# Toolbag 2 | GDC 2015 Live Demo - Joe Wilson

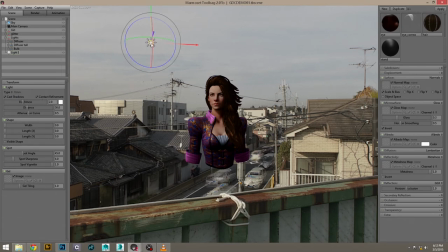4:06 Here's a basic omnidirectional light, spot light, and directional lights, which are good if you want to, like, represent the light from the sun or something like that.
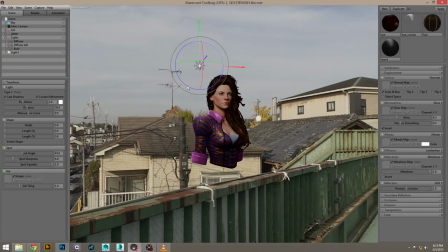4:23 One of the relatively new features in Toolbag is the area lights feature.
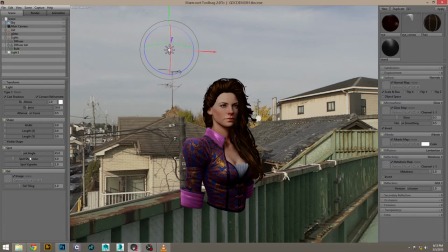4:30 So area lights are really cool because you can define a physical size of the light. But in reality, all light sources have some sort of size, even though in games we often have infinitely small points of light. So what the physical
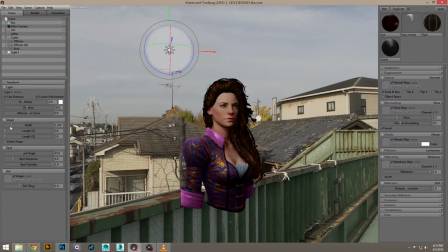4:48 size of the light effect is how large the light source is, which defines how diffuse the light source is. So as I make the light source larger, you can see the shadows start to blur.
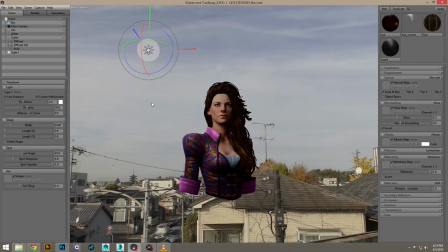5:02 And you can also see that the shape
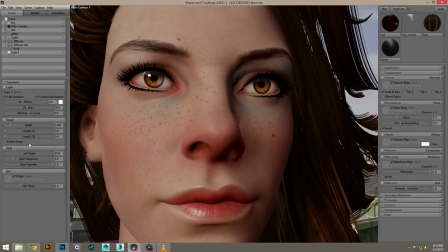5:09 of the reflections in her eye will be appropriately updated as well. So area lights are awesome.
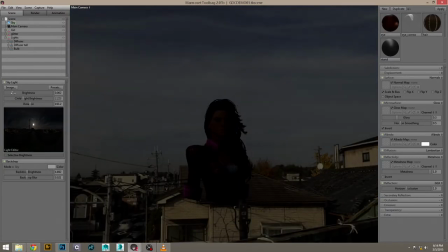5:24 A way that I like to really clearly show what
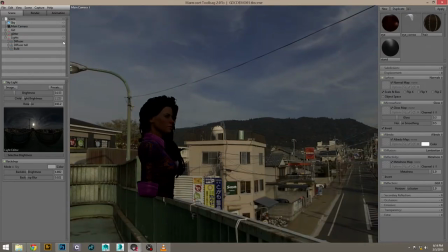5:31 area lights do is I've modeled these studio light models.
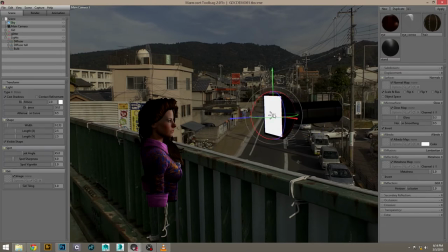5:36 And then I've sized the area lights to a size that they would typically be with like a diffuser here. And I've got a stretch tall diffuser and like an open bulb here.
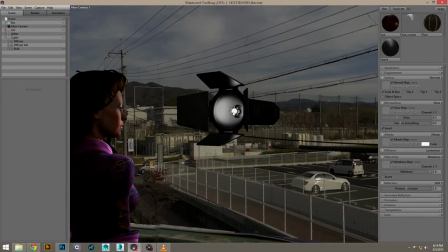5:51 And a little cool trick is you can actually drag the light source onto your mesh object, which will parent it to it. to it. So now when you move the objects around, the light will follow.
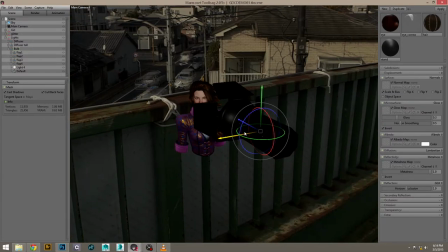6:10 So that's a basic technical overview of our lighting system. I want to talk a little bit about the more artistic process of lighting. So there's three primary types of lights, the basic foundational types types of lights.
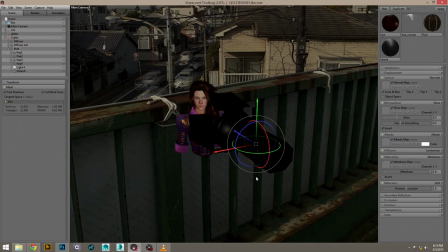6:27 The first is a key light or just really the primary light source.
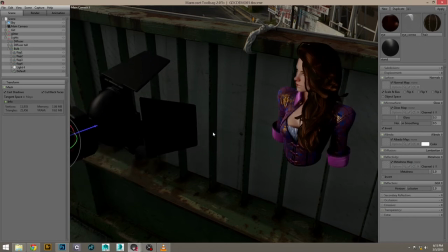6:34 And the first thing I want to talk about is placement.
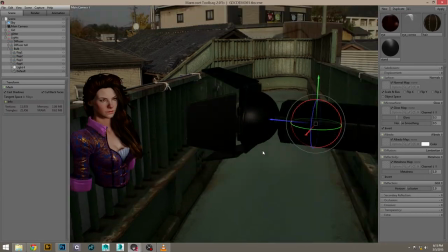6:38 So one thing you want to really try to avoid is the sort of
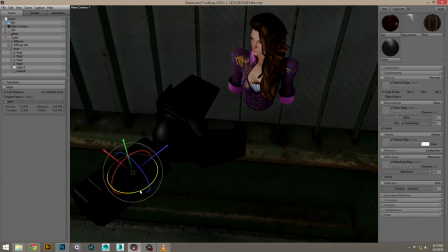6:44 deer in the headlights look you get when you have like a flash at the same position of the camera.
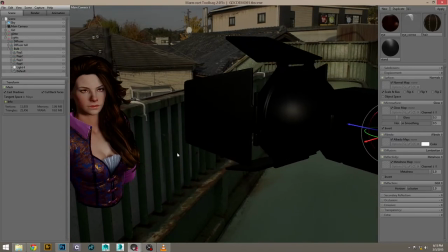6:50 So you get that really flat lighting. And you also want to avoid doing things like lighting the model from above,
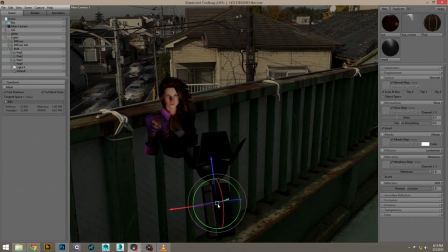6:58 unless you're trying to make a horror scene or something like that.
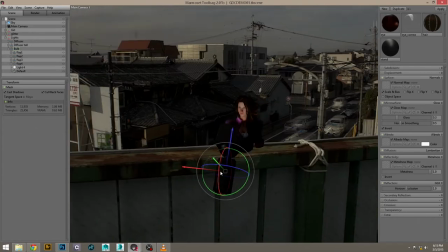7:04 So a really easy thing to do is take the light source and
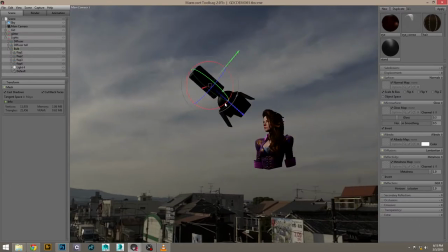7:10 place it at about a 45 degree angle above and to the side of the model.
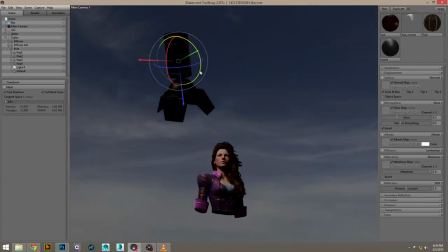7:17 When I'm doing this, I'm actually really trying to create a very specific shape to the shadows.
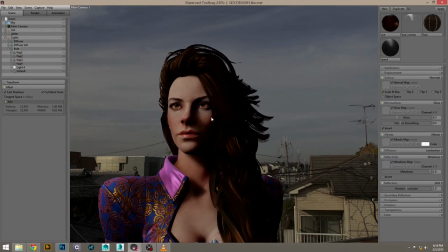7:27 You can see as the shadows fall on the face, it creates this little triangle shape on the cheek. This is known as Rembrandt lighting, and it's a really classic technique unique in portrait lighting.
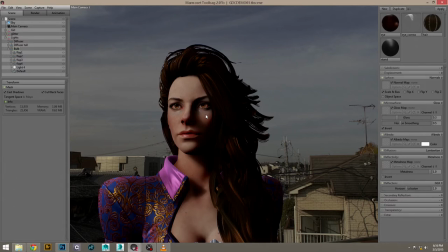7:40 This is borrowed from photography. So that's a simple key light.
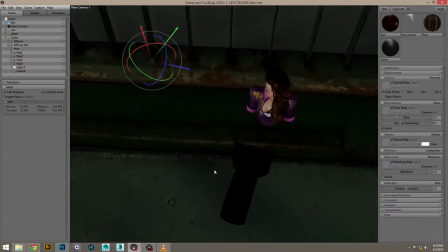7:51 The second type of basic light source is rim light.
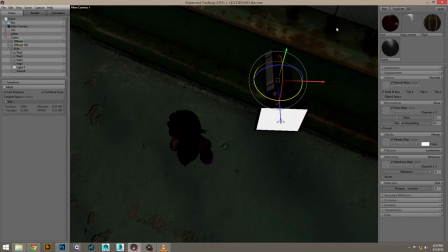7:56 And what a rim light is, it's really just usually a light placed behind the object and facing towards the camera.
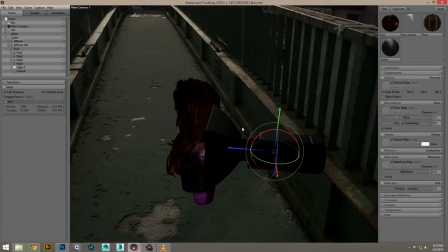8:05 And rim lights are, they're very handy for like highlighting the silhouette of the object.